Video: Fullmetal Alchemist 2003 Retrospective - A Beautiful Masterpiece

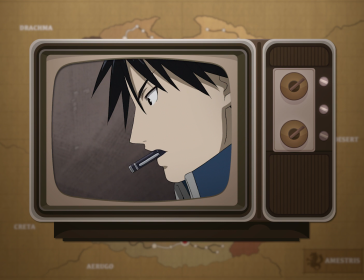Even though I knew exactly how the next episode was going to play out, the first-class performances from the actors,
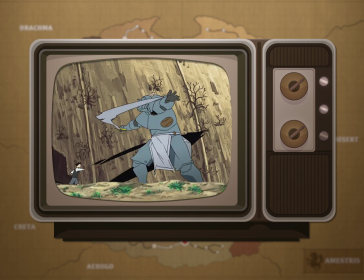a perfect concoction of multiple genres that never oversteps each other, and the animation picking up at crucial moments,
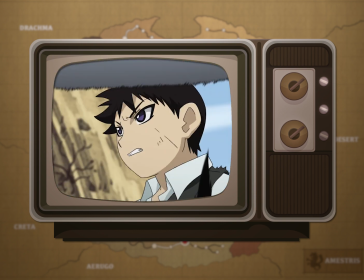it's very apparent why this series is universally loved.
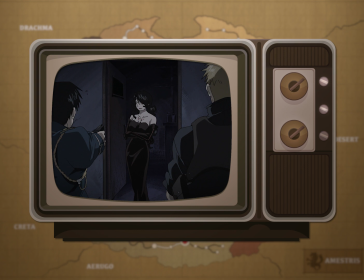Never at any point did I feel the anime was slow or wasting my time, and for a series to accomplish that is no small feat.
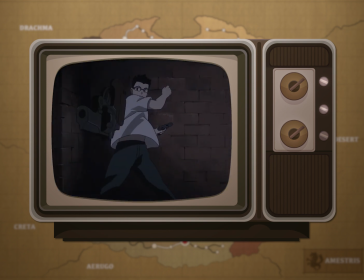Brotherhood is a well-balanced, consistent line of lean, high-quality content with very little deviations,
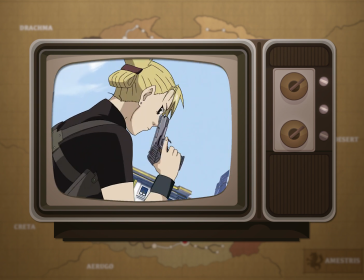packaged against a backdrop of great world-building in its universe, supported by an equally colorful cast.
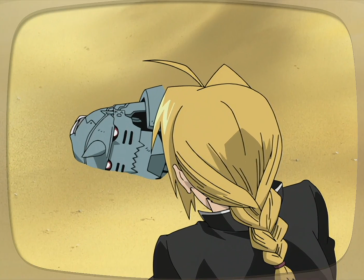The 2003 anime is well, a little bit all over the place, as it tries to find its footing initially,
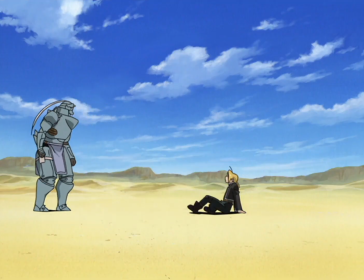but I would argue the process of figuring itself out and how it eventually got there is one of its main appeals.
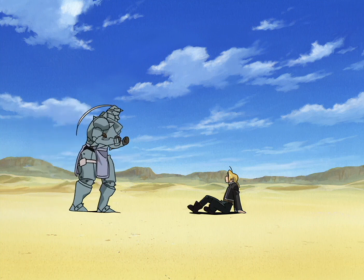My body's normal again! I mean, not normal normal, but normal! Alright.
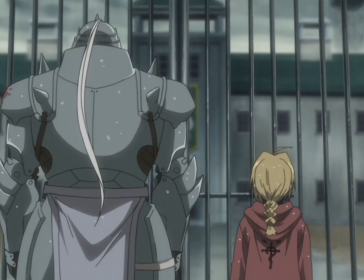The biggest difference between Brotherhood and the 2003 anime,
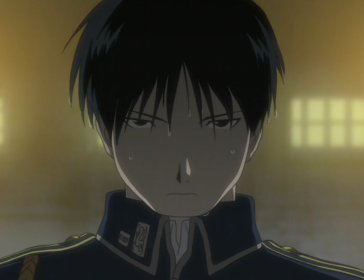apart from the obvious divergence in the plot, is the atmosphere, the overall mood set throughout the series. Fullmetal Alchemist 2003 is unapologetically grim.
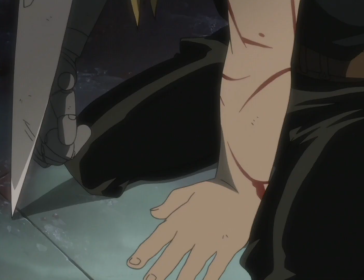It's upfront in what it wants to achieve by exposing the worst aspects of humanity, by placing the characters in rigorous mental and physical tasks.
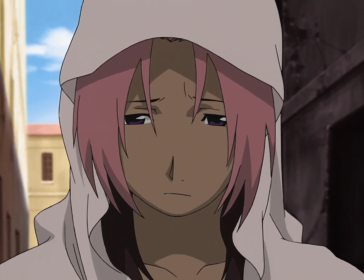I appreciate that it decided to not hold itself back out of fear of alienating its viewers or fear of censorship, but as a side effect,
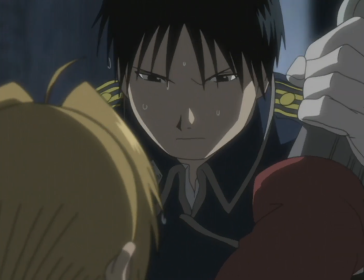it would be understandable that the original felt less like a work of entertainment and more of a psychological marathon that tests your patience.
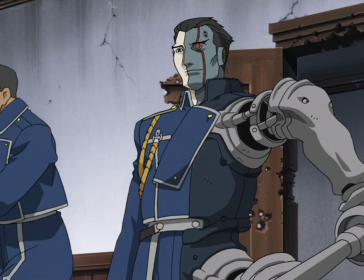At worst, it can come off as self-indulgent in its depravity, but oddly enough, it almost has a gallant quality to it.
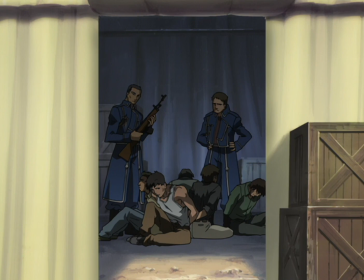Its mission to explore the pitch-black underbelly of human nature through the Elric brothers'
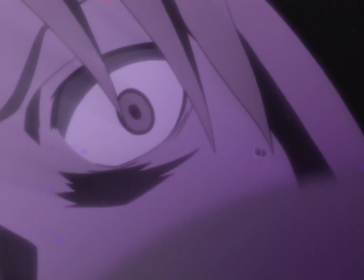unrelenting quest for the truth really makes you doubt if the subject matter was appropriate for its demographic.
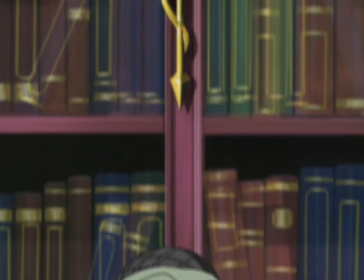There's a dark, macabre cloud that hovers over the series that, by the time the second half started, its presence came out to the forefront.
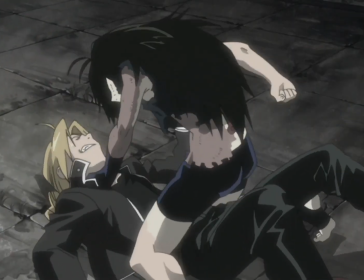A human drama of damaged characters that incrementally discovers just how corrupt and twisted their world is.
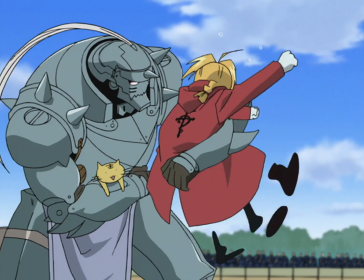While there were some lighthearted moments sprinkled here and there, especially in the beginning, that ominous,
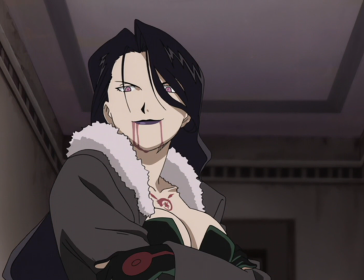unsettling feeling always had a firm grasp on the shoulder that is the story, hence why I think some people understandably were put off by this transition.
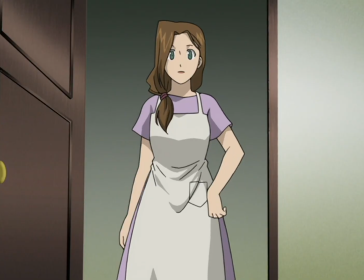While there are many events and characters that share commonalities,
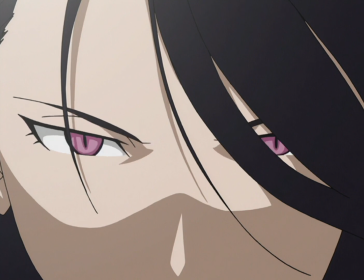their fates and the emotional response constructed as a result of these creative visions is what sets the two apart and,
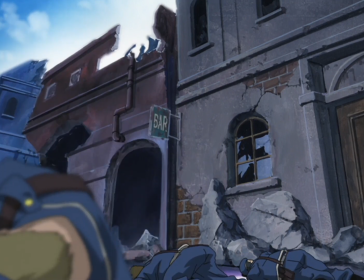by extension, drives their respective narratives forward.
Between the two of us?
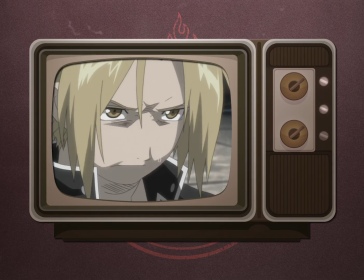We'll figure it out.
Elements of this change is further supported by the character designs.
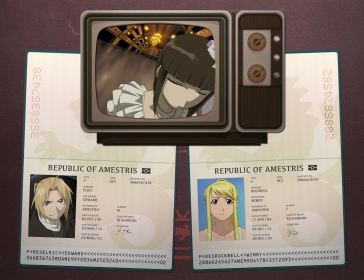Though it's possible that the angular look is a reminder of the style guide of the early 2000s,
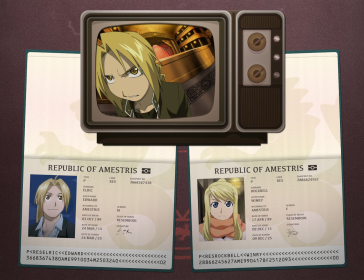it's noticeably sharper compared to the manga and 2009 counterpart.
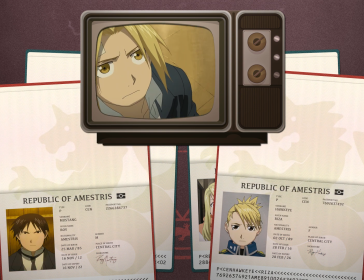The fullness of the cheeks and rounded eyes in Brotherhood gives off a friendlier vibe that makes it easier for the audience to warm up to.
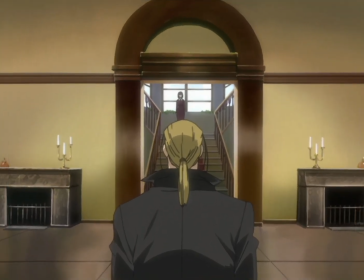While the original's designs have an older and weathered look, as if the signs of hardship are already showing its effect.
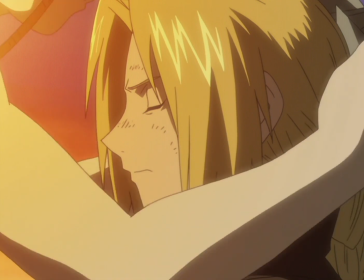The color palette has an earthier tone that aligns well with the darker subject matter discussed in the story that was used to great effect reserved for somber scenes.
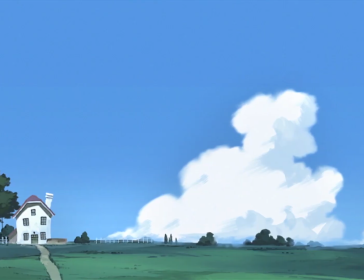In contrast, the bright saturated hues and children's storybook aesthetic in Brotherhood match
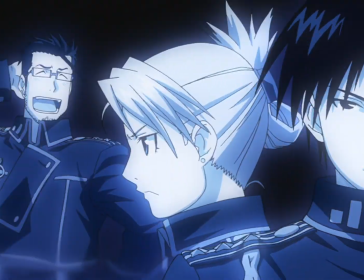the equally unique and eccentric personalities of its cast and various settings within Amestris.
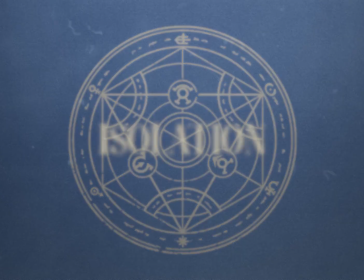We alchemists are such hopeless, predictable things.
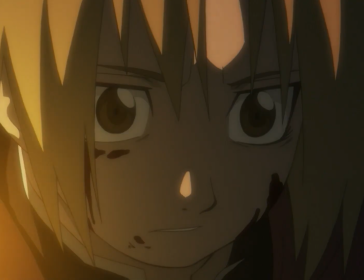If the palette of Brotherhood is warmth and approachability, the 2003 version did the opposite with Solitude and Isolation.
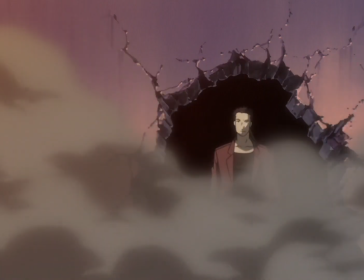I don't know how to fully describe it, but as more characters inch towards the truth, you can feel a wall that initially wasn't there slowly building up between them.
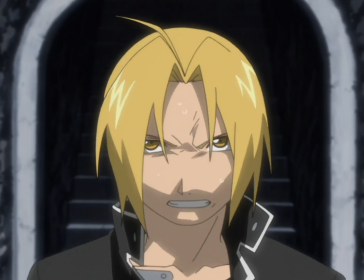Not out of suspicion, but from a need to shield others from whatever terrible revelation they come across and to intentionally handle this on their own.
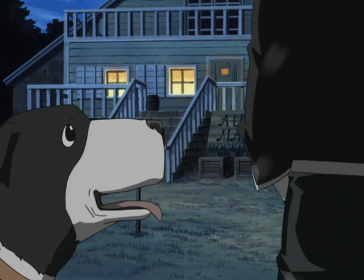Even Edward and Alphonse, as close as brothers can ever be,
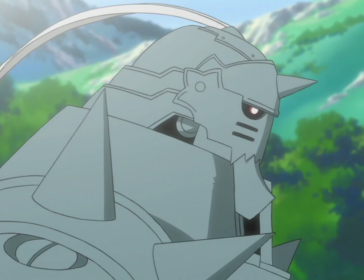aren't immune from this and end up hiding select things from each other as the story progresses to the detriment of their trust.